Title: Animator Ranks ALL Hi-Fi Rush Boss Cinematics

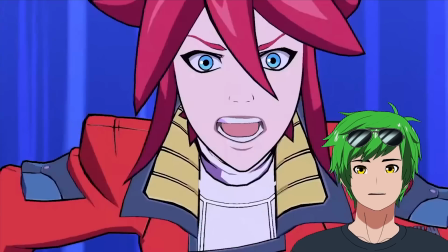8:21 Oh, what the? Holy shit. This is fantastic because she's got this hold here, which feels super like superhero-y.
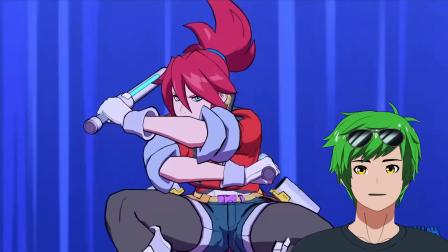8:28 And this is basically a magical girl transformation. Let's be real, right? This pose, I'm actually not as impressed with compared to like the others.
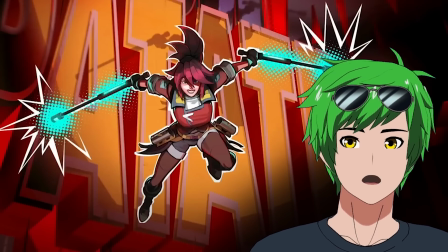8:36 I really, really like the others. It's just not quite as strong. Damn, that's cool.
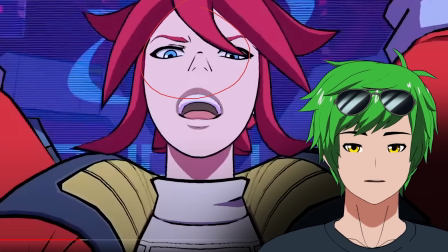8:41 This is a very, very small thing, but you'll notice that like as she goes down here, there's a certain point here where suddenly she is no longer falling at the same rate.
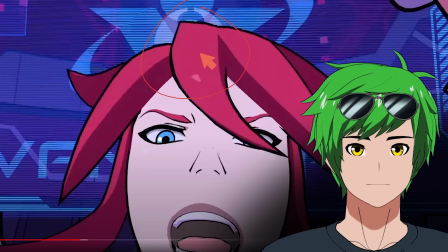8:49 So she covers like this amount of distance, right? So, like that's quite a bit of distance here.
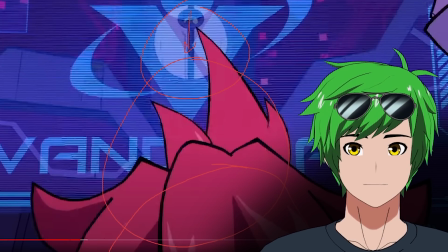8:52 And then as she goes to the next frame, that's also quite a bit of distance. And then the next frame, it's actually like, it's only about this much if you actually track the, like the ponytail.
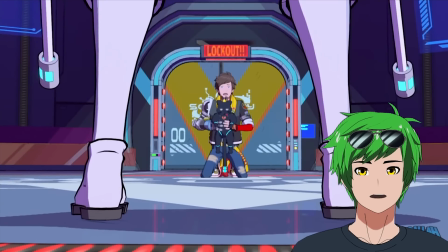9:00 And because of that, it feels like a little slow at the end. So what does it look like? I love her design. I love her accent. Her animation isn't actually particularly interesting.
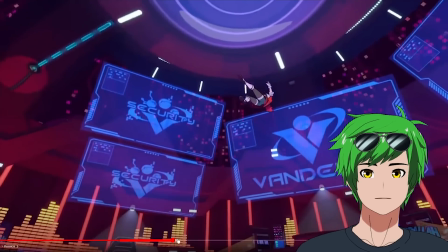9:11 Let's take a look at what else she got.
How did she die? Korska, no.
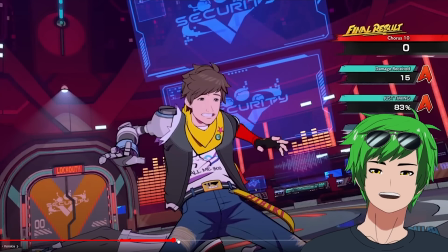9:18 Did he drop her? Oh my God. Oh, nice.
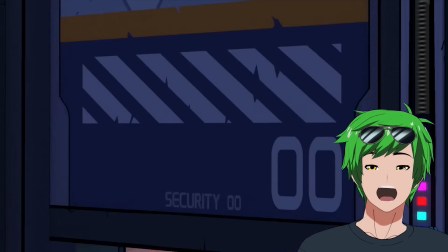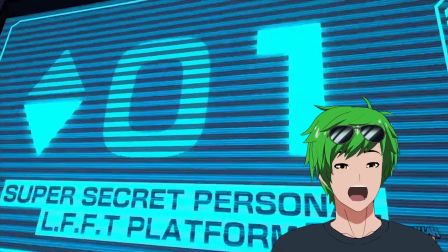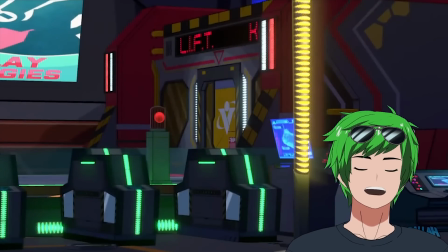9:33 Her personal lift.
Dude, I love this so much. Oh my God.
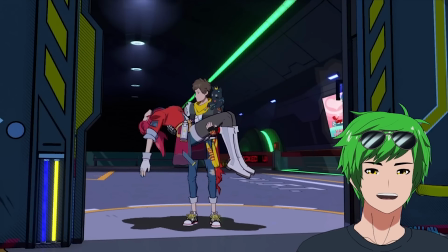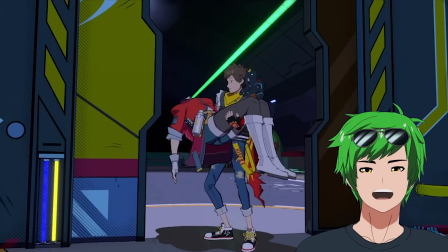9:43 Dude, is the door gonna close in her face? I swear to God. Yes! This ending is just my favorite right now.
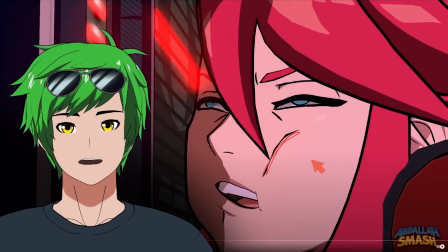9:49 Dude, this is such a great rig. So this cheek puff line is such a great choice because normally you would think that you would want to put the cheek puff here,
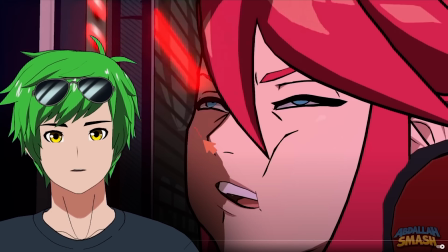9:56 which like would work fine as well, but they actually did a great job at reducing the line density here because this would make this way too busy.
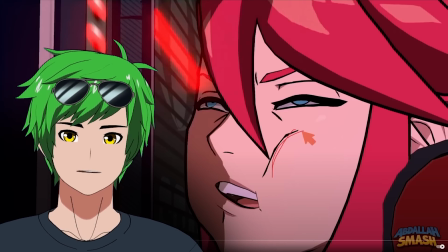10:02 This gives the same idea, but it's on the opposite cheek. But it works really well because technically this implies that she's so squished that her shoulder's also squishing her, which is fantastic.
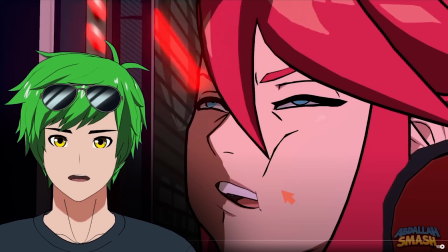10:09 So they opted to leave this more empty, which I think was a great idea. Just everything about this is so good.
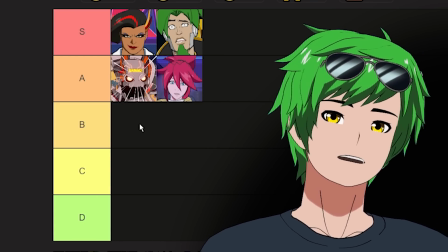10:14 Corsica, you got a very solid A. Like I was actually originally going to give Corsica a B just because there wasn't anything super impressive about the first half,
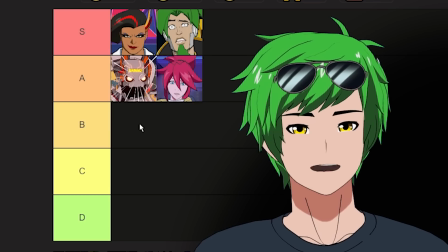10:21 but the second half was just way too good. Maybe it's a directing thing, but I just love the poses that they did for her at the end.
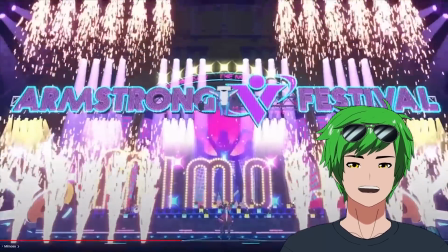10:26 It was just hilarious. Who's next? What is this? Is this a reference to Left Shark?
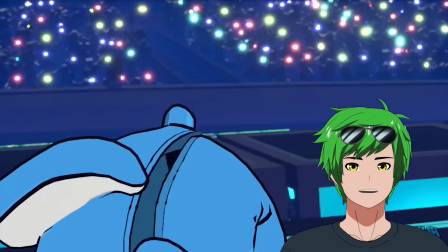10:31 Wait for your cue, Shark. Give us your Spectra password.
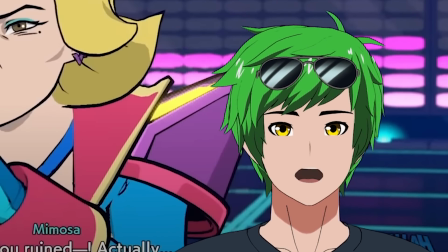10:37 You.
See, what a great use of the mouth movement again. She's even more exaggerated than Rekka.
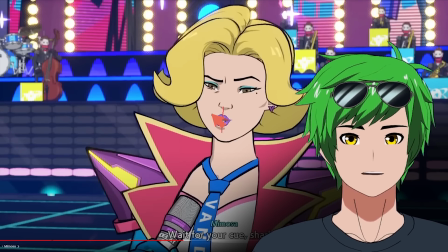10:42 So this is fantastic, especially because she's actually like supposed to be whispering. She's kind of talking out of the side of her mouth. They even added a little line here. Such a great attention to detail. And so they're just completely moving her mouth to the side here, which is like such a great creative choice here.
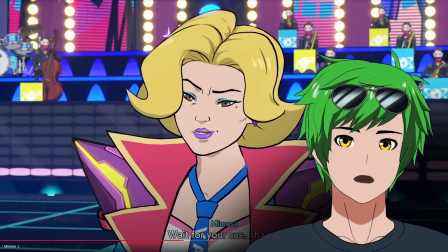10:52 And over here, you move it to the other side. Now it's over here on the right. She's moving left and right a lot more than I feel like Rekka did, which is more characteristic to her.
You.
Right there, like you see that? Look how far away that mouth is from where it's supposed to be, right? Like it should be here, right? We all know that. It's not, it's over here. Mouth placement makes a big difference on like personality and like emphasis and stuff like that in a lot of like 2D animation styles. This is no different, right? Because it's mimicking that. It's gorgeous. And they're able to get this because their mouth rigs are so flexible. Huge props to the team.
Now hit it.
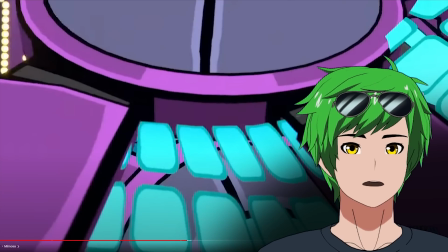11:25 Whoa! That's a cool design. It's a little hard to make out what's going on here. And so the transition to this frame and then thusly like this frame is a little bit lost.
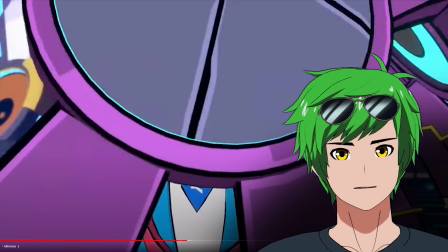11:34 Like I wish it was a little bit more clear, but it's hard because the design is like this and like it's so close to camera. It just kind of is what it is. I think this is one of the instances where it suffers a little bit from the limited frame rate.
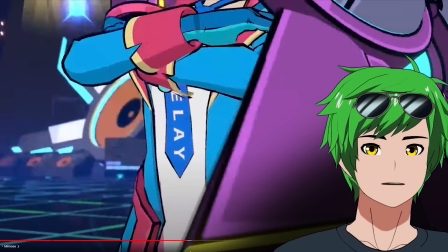11:42 So it moves forward one frame and then it moves backwards a couple frames because the camera is moving and the pose is not.
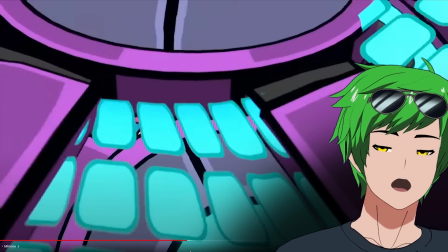11:47 So here it's moving backwards and here it's moving forwards and then here it's moving backwards. So it's constantly going against its own momentum, which doesn't lead to a very good anticipation.
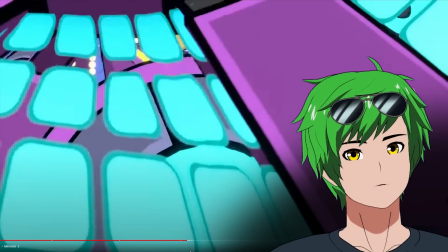11:55 So that is a little tough. It's one of the instances where it's like it's really working against them here with the 60 FPS camera when you do these holds like this. Okay. Let's take a look at how she dies. Hang on.
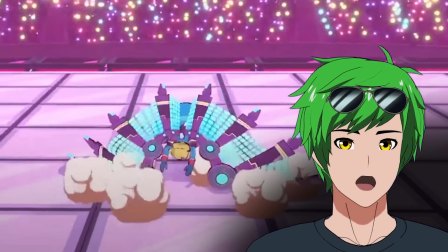12:07 Whoa! Why does this feel so good? It's the camera shake. The camera shake works really, really well and together with the limited frame rate.
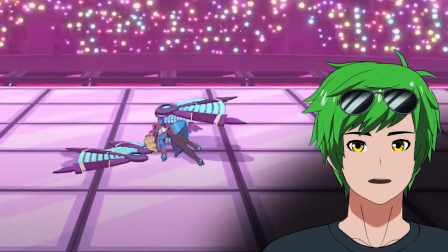12:13 Like normally the 60 FPS camera, I feel like takes away from the limited frame rate, but because here the camera shake allows the 60 FPS kind of like nature of the camera
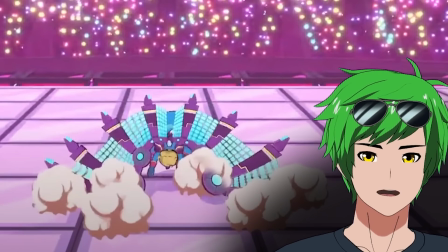12:22 to kind of be masked a little bit and it blends in that noise into the movement of the animation in a
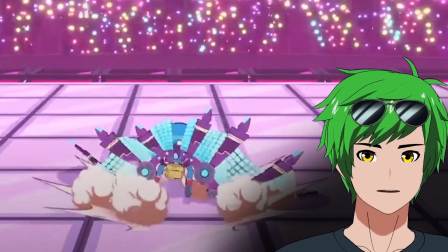12:26 really natural way. So this particular shot feels gorgeous.
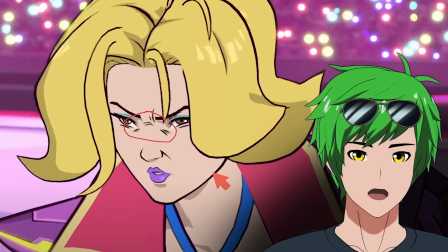12:30 Look how many extra lines they've drawn here. I don't know exactly how they achieve this, but it's fantastic. I assume it's like extra meshes and stuff inside of the head that they pull out when they need it, especially like under the eye there.
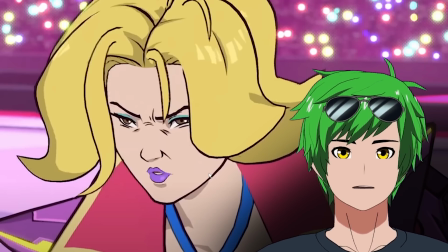12:39 Like in a game engine especially, it's a lot more difficult to achieve. Like we do it with grease pencil and stuff, but you can't do that in a game
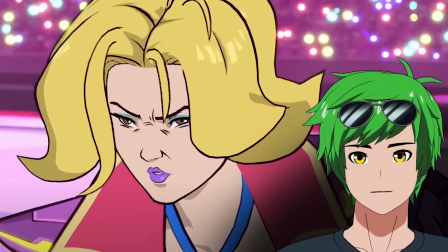12:43 engine. So it's really, really cool how they've done that because it adds so much to this character. And because the face is like almost completely flat shaded, it gives the freedom to just add these shadows and add these lines whenever they want.
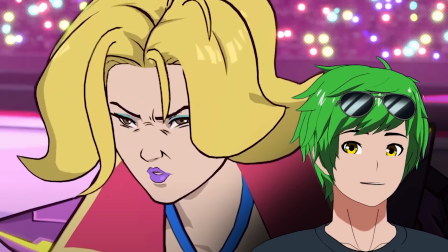12:52 Assuming that they put them in the rig, of course, which is probably what happened. I'm guessing they probably have a bone for each one of these lines, which is fantastic.
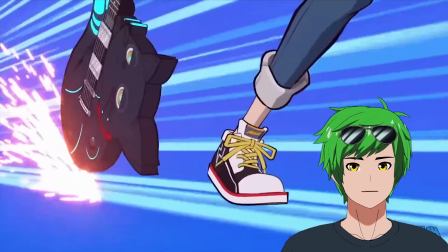12:58 Public execution.
Whoa, that's such a cool guitar. Holy shit.
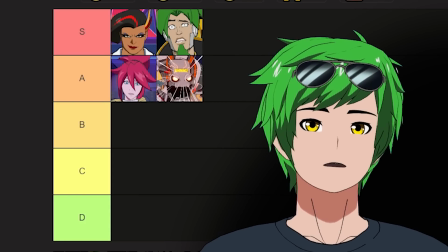13:05 He just murdered her. All right, where do I put her? I feel like she's fantastic. I really, really like her.
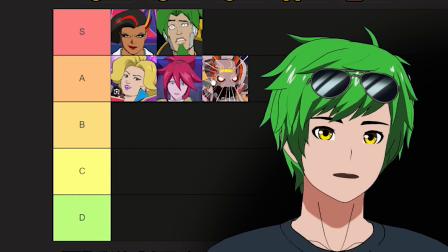13:10 And I'm almost wondering if there even will be a B tier. I feel like realistically, she's not as good as Corsica.
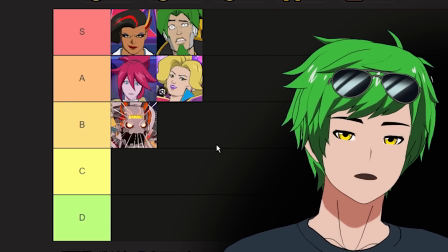13:16 We have to be fair now. I think QA1 mil is probably B. Just compared to the rest, he's just not as good.
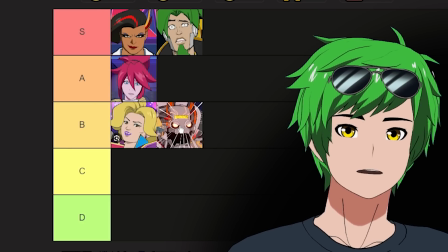13:20 And we're gonna have to normalize these a little bit. Maybe I'll put her in a B for that. I feel like this guy's not as good. Is QA1 mil a C?
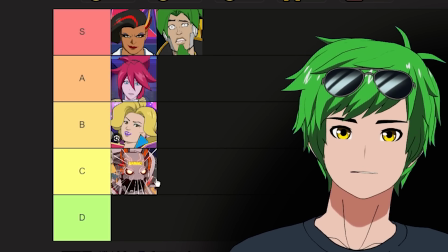13:27 I don't think so. He's fantastic. But like, he also doesn't do anything crazy. So I feel like C is like still pretty solid. C for solid.
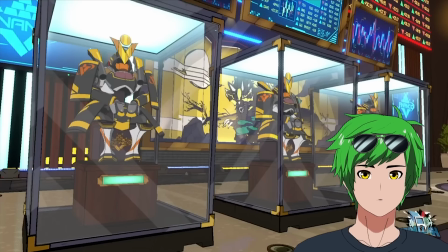13:32 Just, you know what I'm saying? Who's next? What do we got? Whoa, this expression sold me immediately on his character.
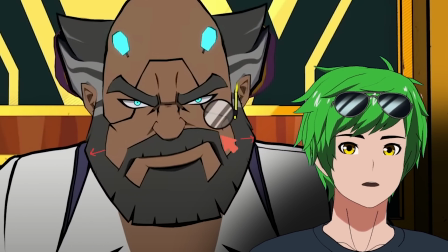13:39 He does something really subtle here. His beard gets slightly wider. So they're slightly squashing his face here just so they can lift his smile here.
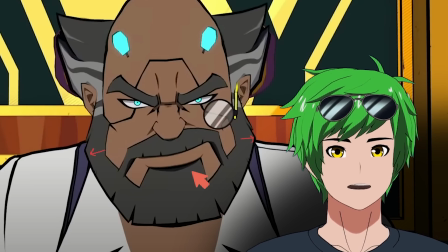13:46 It's such a subtle thing, but damn, does that make his face feel so fluid. It's actually amazing.
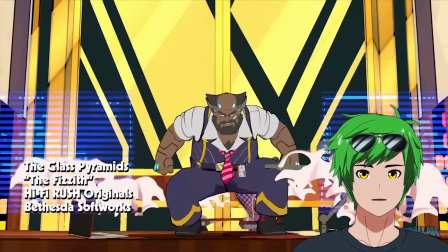13:51 Dude, I already love his animation. Holy shit.
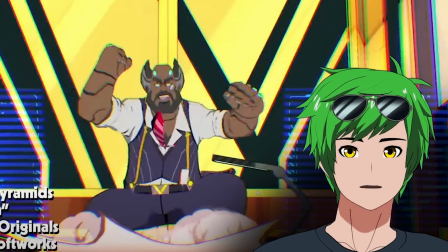13:56 They did an amazing job of squash and stretch here. Look at that. So this right here, the decision to make his arms come up so high and then down again really adds a lot to this.
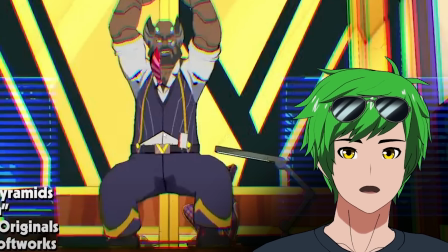14:03 And I'm pretty sure that they have a little bit of stretch on his torso here. Not too much, but just very subtly.
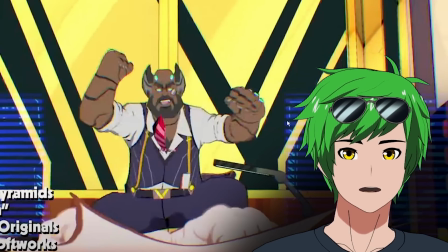14:07 Because it's shorter here and then it looks a little bit longer here and then it goes back to normal size here. Seems a lot shorter there.
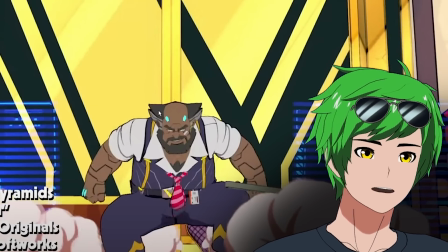14:12 And then look at how they have his like little, I'll call them ears for now. His ears also have like some follow through here.
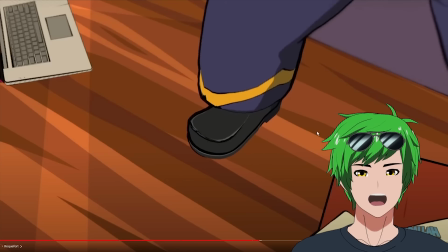14:17 So good. Just so fluid. I love it. Dude.
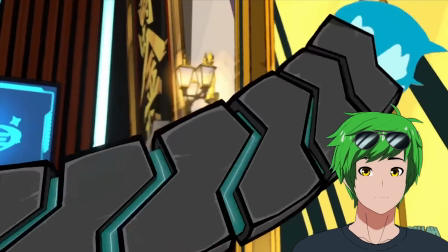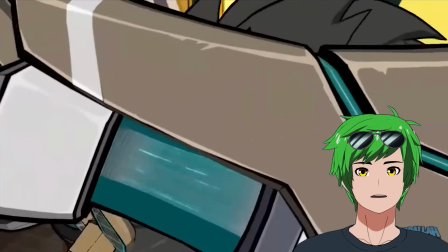14:28 God, this is so good. God, this whole transformation sequence is so good.
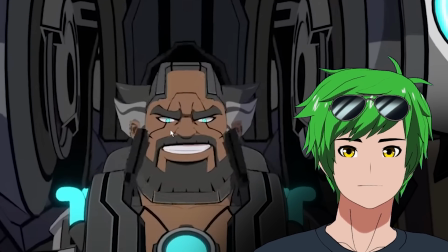14:35 I also really like this. His eyes just getting wider at the last second. It's such a great menacing look. Get the tail?
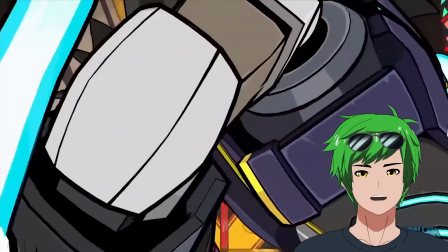14:40 What a great choice. Dude, this is so good.
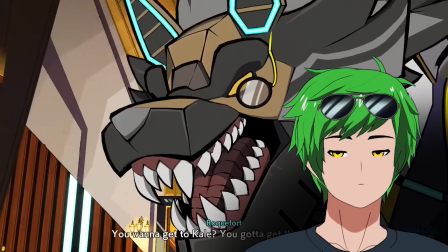14:47 Dude, this is so good. The ability to lip sync on this guy is really cool. So they were able to get like the mouth to actually close and form like that O shape.
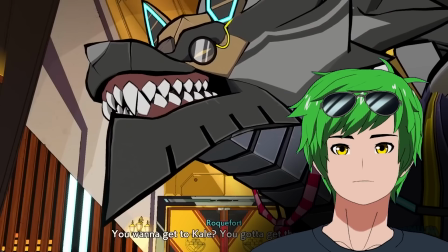14:55 It's something that people do with like talking wolves all the time. They chose to do it despite the fact that his face is made of metal.
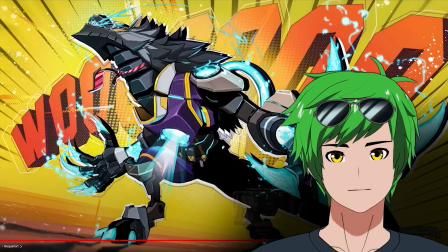14:59 So creatively, I think they made the right call. This is fantastic. And there's something interesting here about his talking. Notice how when he says me, his face stretches upwards.
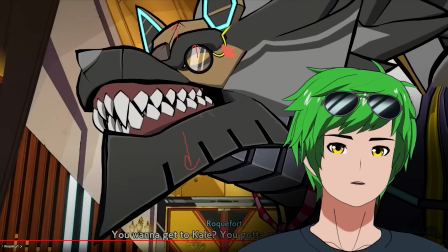15:06 His jaw pulls down a little bit. His eyes open up a little bit. I'm pretty sure his forehead goes up a little bit. His whole face is accentuating his eye open.
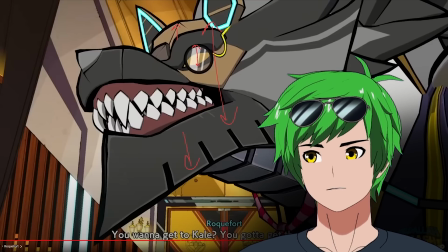15:12 So it's almost as if his whole face is his eye, which is such a great way to exaggerate the movement. Bro, okay. I love Roquefort. Holy shit. Let's skip to the end.
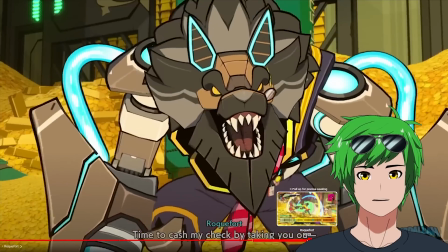15:27 Whoa. God, the transformation's so cool.
And cash my check by taking you out!
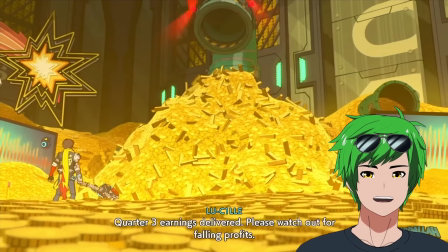15:36 Quarter 3 earnings delivered. Please watch out for falling profits.
That's so good.
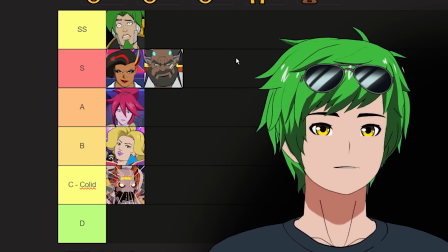15:42 All right, where does he go? Hang on, we have to do this. Zanzo should be SS. And if he's SS, Roquefort's also SS.
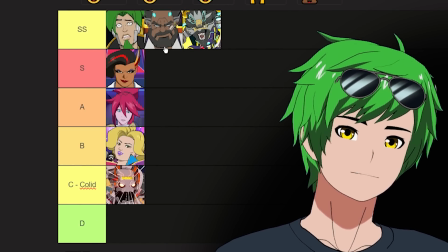15:47 His is more subtle. Like, he's SS because his creativity is fantastic. Roquefort is like solid. You know what I mean?
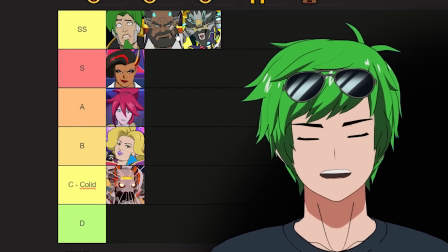15:53 So like his animations are just like so well exaggerated in such a subtle way that I fell in love with him immediately on the first pose. That's actually crazy. It's Kale, the final boss. Let's go.
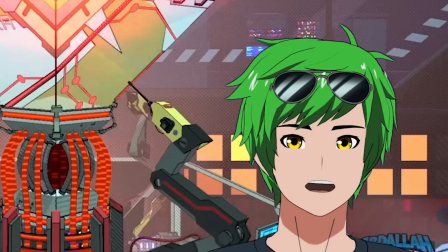16:07 Whoa. Did he just take off his clothes to reclothe himself?
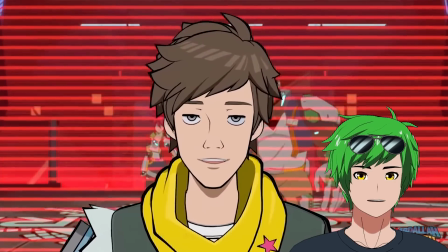16:12 I'm proud to be a member of the Vandalay family.
Interesting.
I Interesting. would never say that.
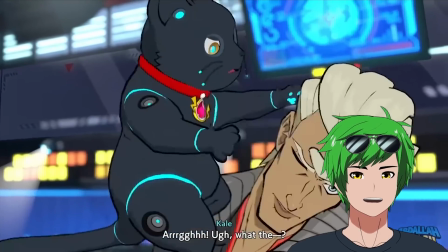16:19 Yeah, well, that's the point. I'm controlling you. You think I can't deal with a cat?
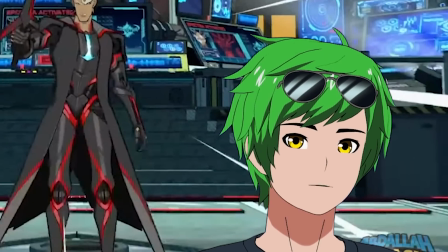16:27 Whoa. His face doesn't move that much, and I'm starting to think it's a really, really conscious creative decision.
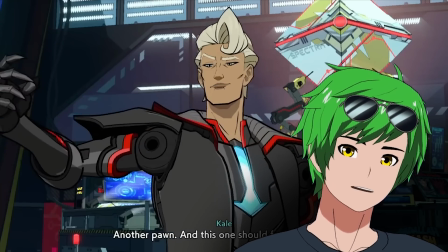16:33 So I want you guys to pay attention to his upper lip. The stiffness here is because his upper lip doesn't move.